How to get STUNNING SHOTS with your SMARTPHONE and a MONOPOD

Another technique to use to get nice steady shots with this kind of thing getting a high up shot if you're not too comfortable just using your arms and feel like it's waving about too much or maybe it's very windy like it is now you can get the foot of your monopod and tuck it into your shirt or your belt line and that way you've got a really nice steady way to shoot and you can hold that for ages and get a nice longer shot by tucking it into your waistline or your jumper a really cool technique to get steady shots really high up and give you something really special for your projects so take a look at these shots high high up using this monopod in a way that i just couldn't get without now
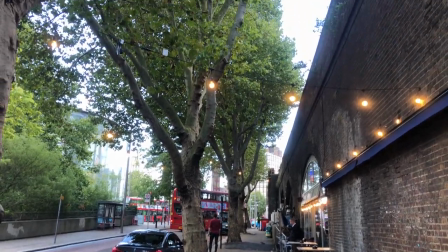263s
here's a really nice location it's quite a romantic looking location and above the tables you can see these really nice gorgeous light bulbs strung
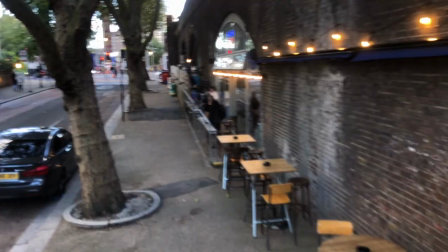269s
all the way across and we're going to create something really special with the bulb in the foreground so at full length of the monopod we can
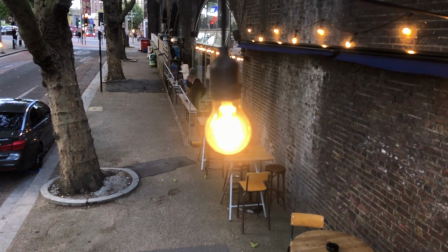275s
get that bulb nice and close to the camera lens creating a bit of depth to your shot something much more dynamic now as you can see here
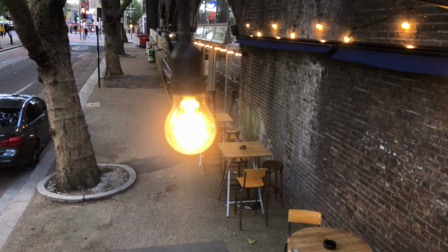281s
we wanted to put it on the left because it's right in the middle of the screen and also getting a bit of a lens flare there as well so
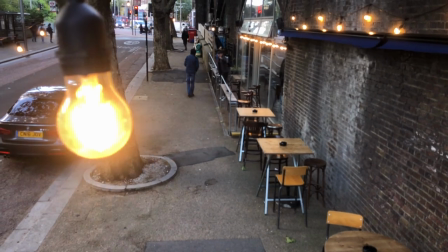286s
we can adjust that monopod swing it a little bit to the right and keep that bulb on the left and we're going to get
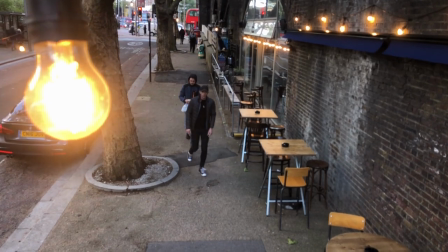290s
a shot that looks much much more attractive to the eye and the framing's better as well here you've got the king's college london and this
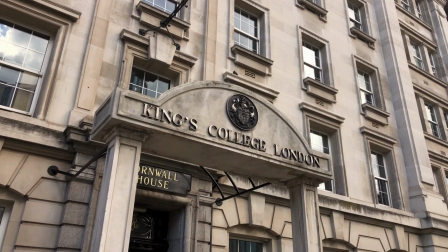297s
would be an okay kind of shot to start seeing off with it's a bit messy you've come down to maybe someone entering through the door but we're going
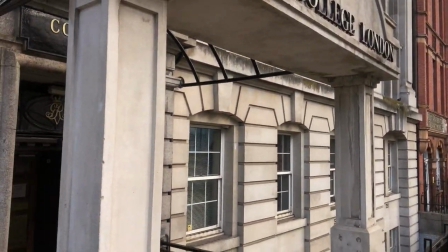304s
to move this monopod to full length and get it right up high in line with the title of this college and create something much more interesting and much
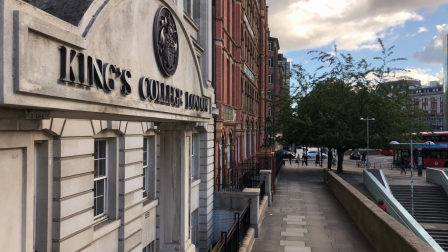311s
higher budget looking you could have people walking towards the camera lens from a distance down that path you can have someone walking out of the
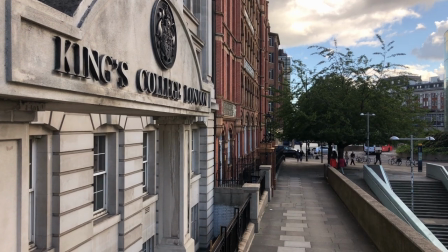318s
college and into shot it's something that adds a lot of high production value to your project for really not a lot of work you can also
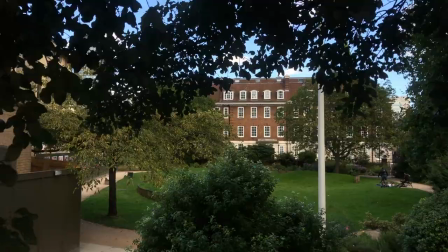325s
use nature what's around you to frame subjects as well so these branches are overhanging from the trees we can frame the center of that building amongst all
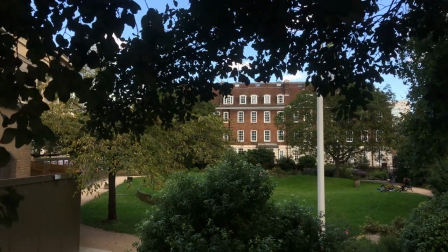332s
of these trees and nature so if it's something important to your storyline if it's maybe a sinister kind of feel you can really play around with what's around you to create really interesting shots.
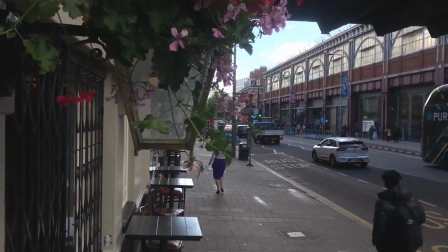341s
Now here you can start off with a nice shot of a street but if you go full length you can get a bit of shallow depth of field with these
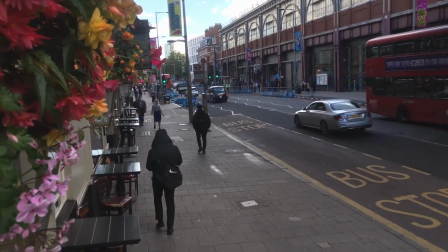347s
flowers that are hanging up above a pub entrance or window and you can just get something much more interesting looking than a standard shot from ground level. One of my favorite things you can create with a monopod and a phone is a jib or crane shot. Now it's definitely one of the more challenging shots that you can create with your phone and monopod but it's totally possible you can get Hollywood style high-end production shots and let me show you how you do that right now. Now the first way that you can create a crane or jib shot is using the smallest version of your monopod so like this so it's very very simple all you want to do is put one hand on the bottom one on the main grip you're going to face the camera side down lying flat against the grass but not touching it and using your back hand to keep it completely sore at the back you're just going to raise the top end of the monopod
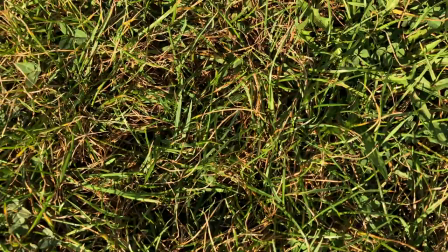391s
to give yourself a nice smooth jib or crane shot now this is using the monopod at its shortest length to create a
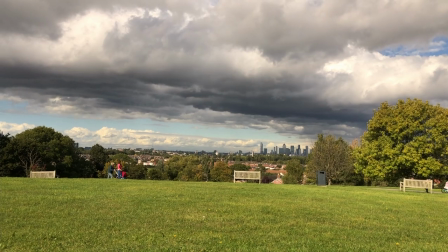398s
jib shot as you can see it creates a really nice stunning shot and it's really no effort when you're using it at its shortest length as well
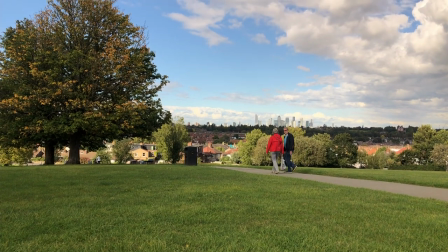403s
you might have a little bit of a wobble sometimes so it might take a few goes to get the perfect shot that you want but you
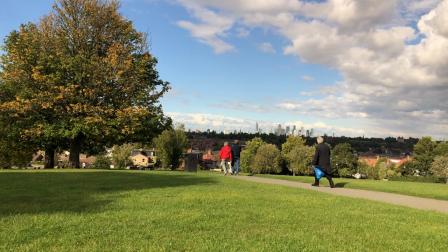409s
can create something really really stunning and again this isn't even full length this is just at its shortest length now to get a crane or jib shot with the whole length of your monopod you want to keep the back hand again at the foot of the monopod have one hand more or less in the middle you can have it slightly lower if you want your legs shoulder width apart you you keep your monopod lying flat along the ground but not touching it and in this one you can really use the whole of your body to kind of slide it upwards and keep it as slow and smooth as possible so you're going for this kind of motion almost like you're scooping up to the sky and you'll get a really nice crane and jib shot another way to get a smooth shot as well as we said before is to make sure you put the foot of your monopod in a top like this or in your waistband that way as you move up you're going to get a nice smooth shot and also you can hold that when it's at the top for much much longer and a much smoother shot as well you can see with the longest version of a monopod you
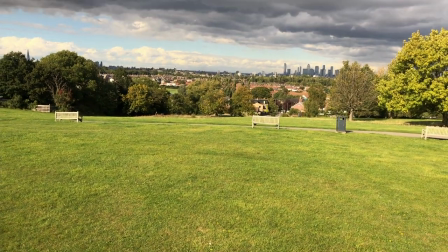462s
can get some really amazing jib and crane shots you can get something that kind of swings up from the ground right up into the clouds almost and
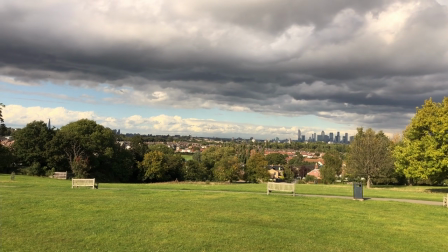468s
it gives you a really amazing hollywood feel that you see in something much higher budget than what you're filming with just a phone now this shot